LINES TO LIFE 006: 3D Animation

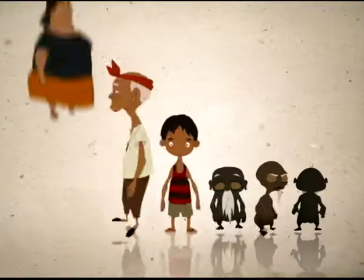0:33 In the previous episode, we talked about 2D animation.
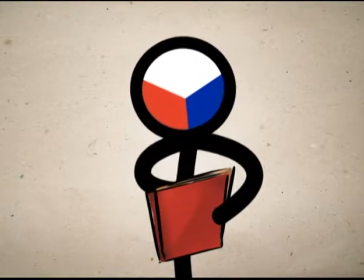0:37 We hope you were taking notes because most of what was discussed there are also applicable in making 3D animation.
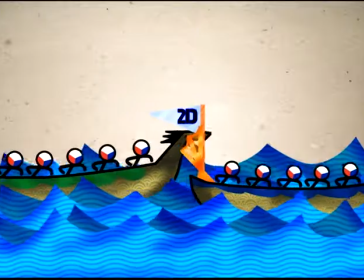0:45 If you'll remember, you need a boatload of people to help you out. Let's take a look at them.
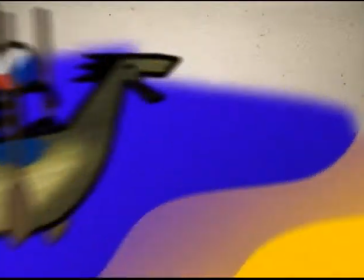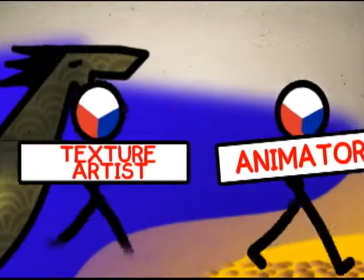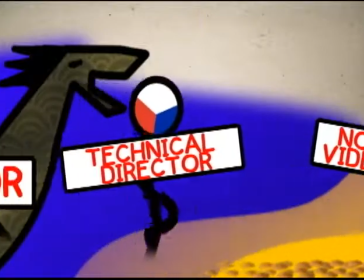1:01 They travel the river of 3D animation, making stops at these docks.
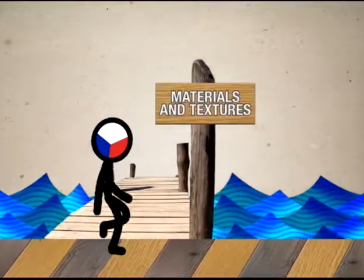1:08 Modeling, materials and textures, rigging or boning,
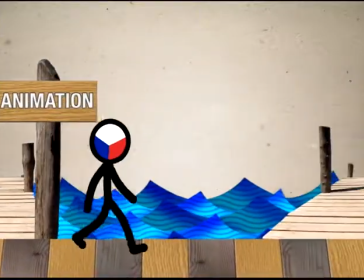1:15 animation, lighting and cameras,
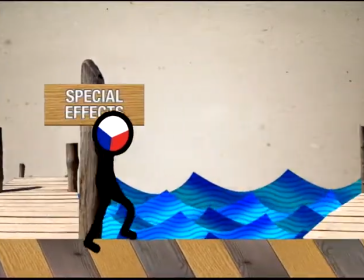1:20 special effects, rendering and compositing.
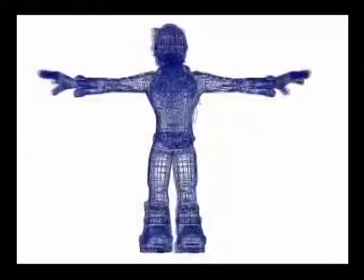1:25 In the pre-production phase, you had the 3D modeler create models of your elements.
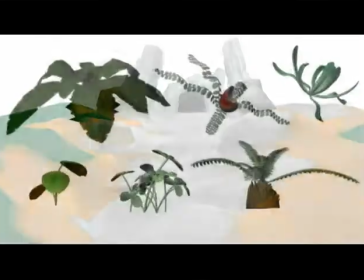1:30 The modeling stage is where you build geometry to represent objects and characters.
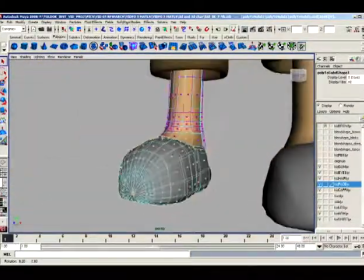1:35 They describe the position and shape of your models and can be manipulated in your software's 3D workspace.
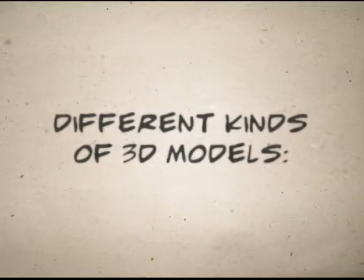1:43 Different kinds of 3D models can be created: organic, mechanical,
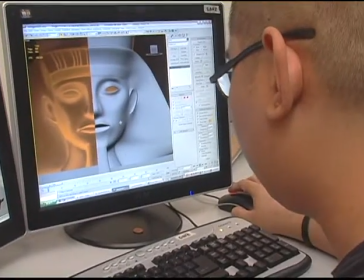1:52 cartoonish, and photorealistic. With the completed model, animation now begins.
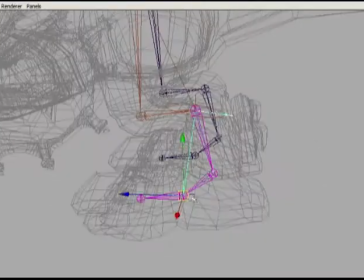2:00 You bring your geometric figures to life by changing its position or shape over time.
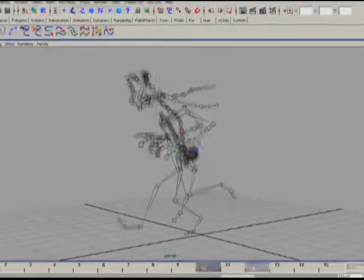2:06 Characters go through the process of rigging or boning. This allows complex movement in the character.
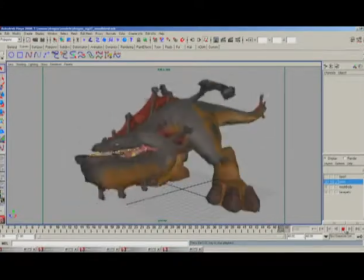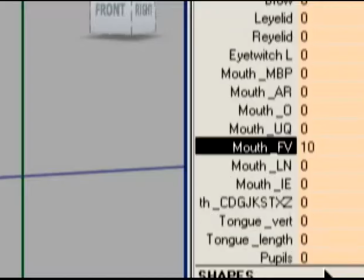2:19 Lip shapes called phonemes are also created during this time.
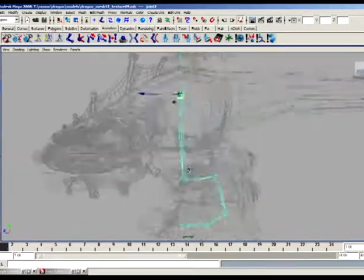2:28 A character rig is composed of several joints, which forms a character's skeleton.
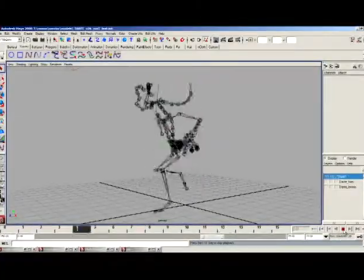2:34 Like in real life, the joints or bones of the character move parts of the model that it's assigned to.
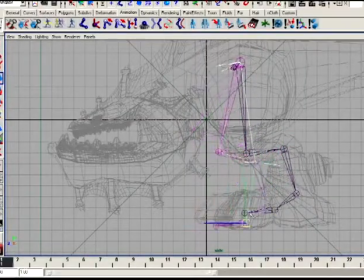2:40 These joints affect each other in what is known as a parent-child relationship.
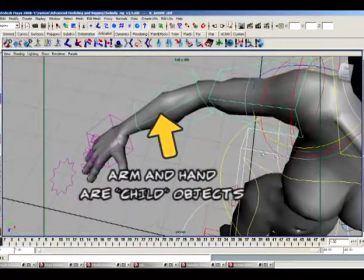2:45 A parent joint by default controls its child joint. Whatever the parent does, the child follows.
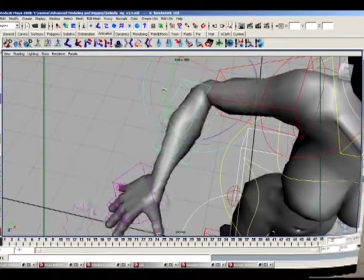2:52 This joint relationship is called forward kinematics, or FK.
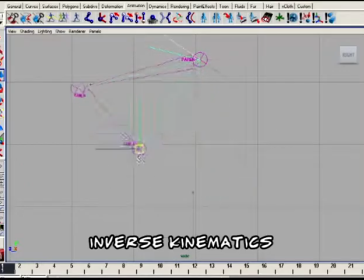2:59 Inverse kinematics, or IK, on the other hand, is when the child joint controls the movement of the parent.
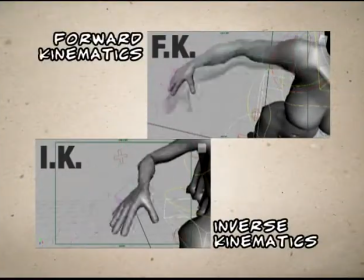3:06 IK and FK give animators options which can best convey the motion they want to achieve.
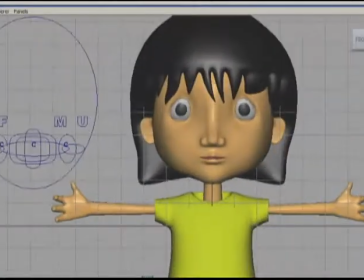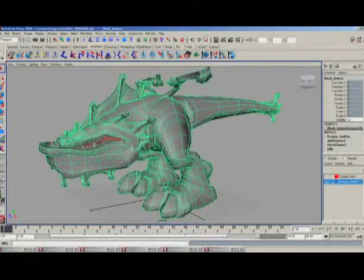3:20 When your models are moving, you can now give them skins and textures.
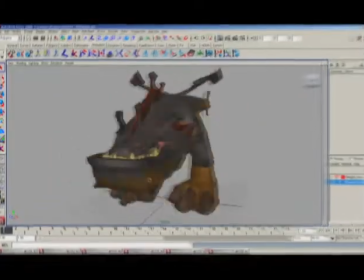3:25 These help bring detail and visual richness to surfaces, making your work look even better.
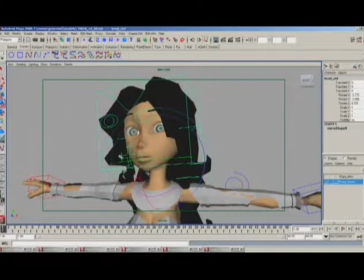3:31 All the animator needs to do at this stage are lighting and cameras.
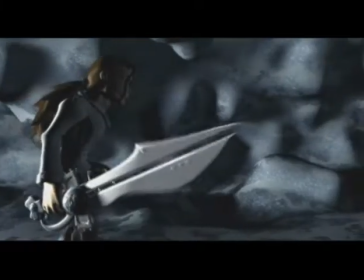3:37 Aside from illuminating and framing objects, cameras and lighting design are important in telling a story.
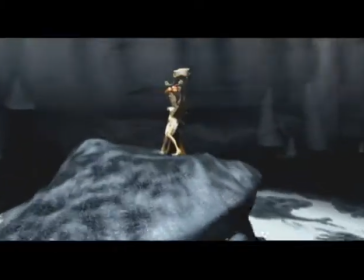3:44 Lighting helps create atmosphere, giving information without having to have dialogue.
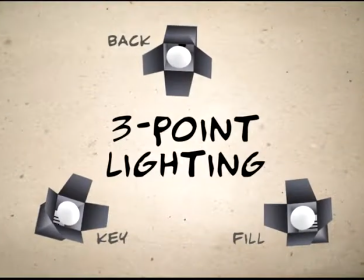3:51 3-point lighting is the minimum amount of lights needed to create expressive lighting.
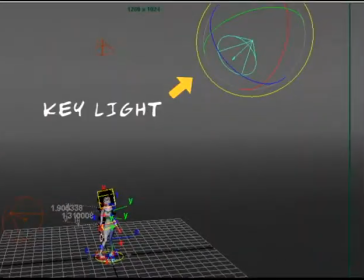3:57 The key light defines the main subject or object within a shot.
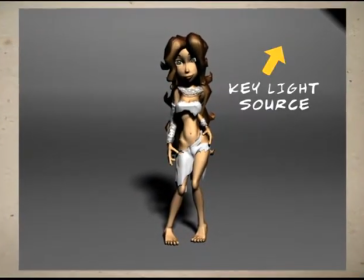4:01 It illuminates the subject and creates shadows to bring out the texture of an object or character.
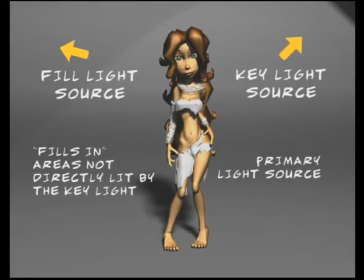4:08 The fill light softens the shadows made by the key light, lowering the contrast between light and dark.
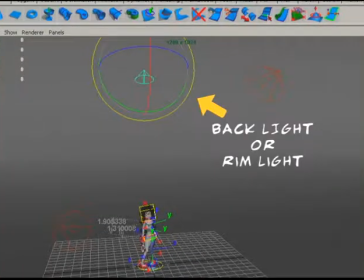4:17 The backlight creates a highlight around the object, making it stand out from the background.
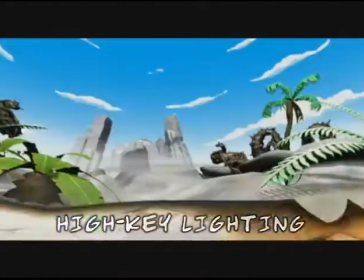4:23 There are two types of key lights. High key lighting conveys an overall brightness to an image with minimal shadows.
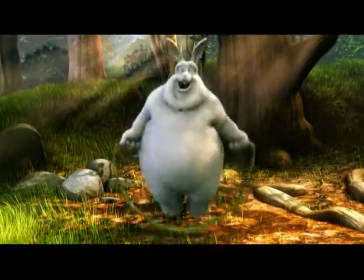4:31 This type of lighting is used in sitcoms, news programs, and industrial videos.
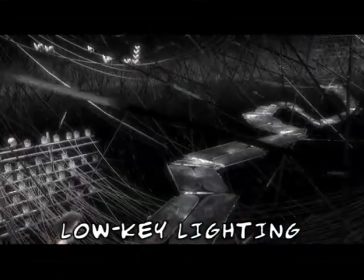4:37 Low key lighting produces uneven distribution of light.